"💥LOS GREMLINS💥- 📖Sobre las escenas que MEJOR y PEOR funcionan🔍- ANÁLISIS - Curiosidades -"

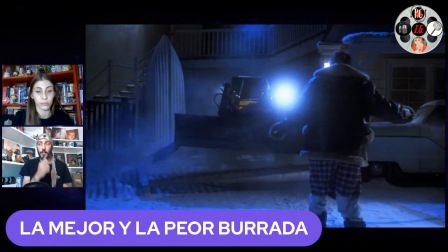[3:32]
Es cierto, como curiosidad, que es el único personaje en toda la película que pronuncia la palabra Gremlin, que si no lo sabéis, un Gremlin es una criatura, nace en el siglo XV, un duendecillo,
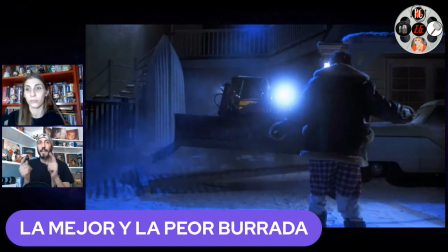[3:45]
ya se habían hecho cosas, incluso Disney ya había hecho cosas con los gremlins, los monstruitos originales, los duendes originales del siglo XV, pero bueno que eso me ha parecido que mola mucho pero esta parte no me
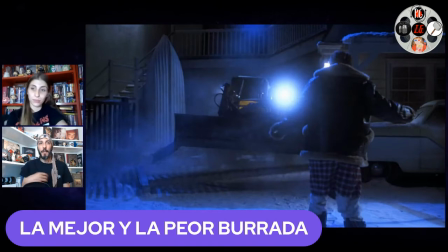[4:02]
vamos no me resulta para ahora la que para mí funciona como un tiro sobre todo por la manera en la que está dirigida y es con la que yo me quedo de la que más me funciona que probablemente no sea la que más gusta a todo el mundo es esta escena
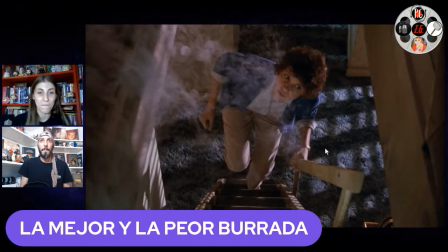[4:20]
es la escena la primera escena con la madre porque está dirigida muy bien en el código de terror partiendo ya de estas imágenes con ese humo con ese con ese cómo coloca la cámara para dar una sensación más de tensión
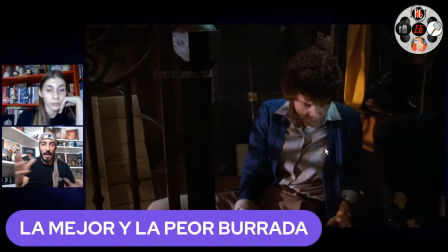[4:39]
llegamos a este momento que ya ha visto los huevos estos eclosionados y Tenemos como un zoom bastante rápido de nuevo hacia la madre del protagonista, no me acuerdo cómo se llama ahora mismo, hacia la madre, y que genera todavía más tensión, más dramatismo.
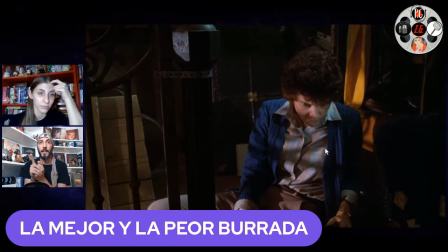[4:58]
se utiliza la música en esta escena en esta escena tenemos tanto música diegética, que es la que está sonando en la propia casa, esa especie de villancico o de canción medio navideña, medio happy, que ponen los gréleines abajo en el
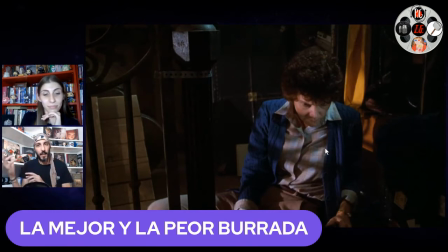[5:15]
tocadiscos este y luego también tenemos la estradiégética que es la banda sonora que está sonando desde fuera de la película, una banda sonora de cuerdas muy bien hilada para aumentar todavía más la tensión así que tanto por la música diagética como la estereogética me parece que funcionan muy bien de nuevo hacia el terror que se hace lo que quiere esta escena
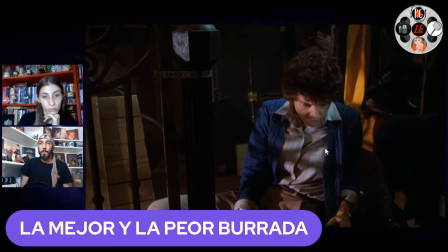[5:35]
también porque da la sensación de una completa
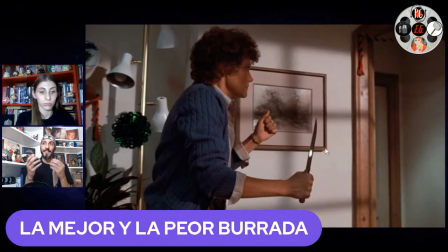[5:40]
indefensión de esta mujer ante algo que todavía no hemos visto porque recordemos que todavía no les hemos visto hemos visto una escena con el tipo del laboratorio y tal pero no les hemos visto no sabemos que no vamos a encontrar y la manera que está dirigida y cómo está interpretada me gusta mucho porque eso da la sensación de absoluta y
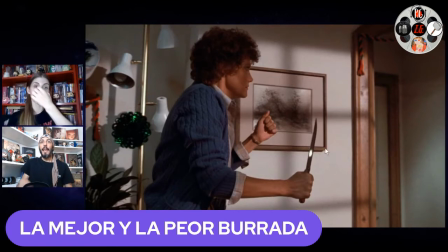[5:59]
completa indefensión el ritmo de montaje dentro de la propia secuencia va variando tenemos un montaje se está viendo escenas de aquí más escenas del hijo que está llamando por teléfono desde otro lado cómo está llegando a la casa se va jugando con diferentes momentos con diferentes puntos de
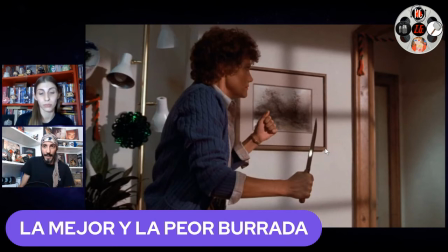[6:17]
montaje con un montaje alterno me parece que está muy chulo esto con lo que se refiere a la dirección pero además También me gusta mucho porque es
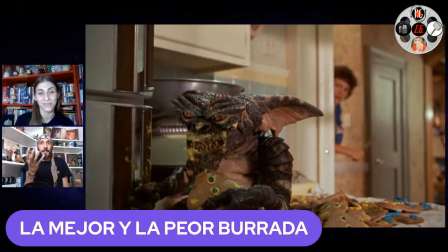[6:26]
la primera vez que vamos a ver a los gremlins en acción bien. Repito, es la primera vez que les vamos a ver completos y creo que tiene mucha fuerza para la gente que la ve la primera vez y de repente ve a estos muchachos.
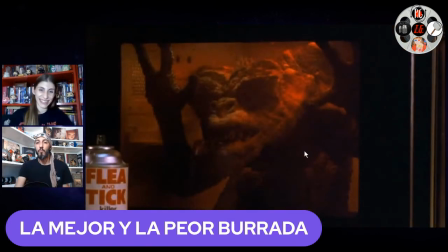[6:40]
Y por último, y creo que algo han dicho por el chat, porque tiene momentos muy gores esta parte, pero muy, muy gores. La parte de la picadora de carne, ¿vale? Cuando va el primer Gremlin que mata con la picadora de carne y luego la parte de esta que estoy poniendo ahora mismo en la foto de el microondas son,
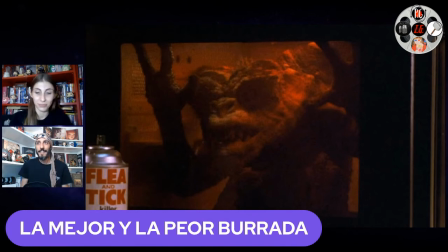[6:58]
hostia, para todos los públicos, cuidado, ¿vale? Cuidado que como niño esto me explota la cabeza y nunca mejor dicho, ¿vale? entonces para mí por todas estas cosas que he dicho por el tema de cómo está dirigida
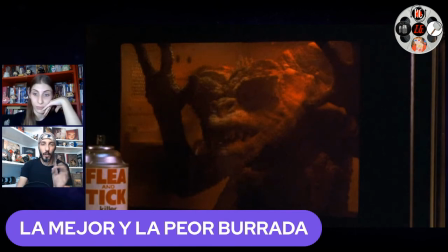[7:13]
porque es la primera vez que vemos a los renlis por la parte más gore que creo que funciona por la interpretación de ella que creo que es de las mejores intérpretes de toda la película creo que para mí es la que mejor funciona que dice que dice jordi cuando dices análisis se transforma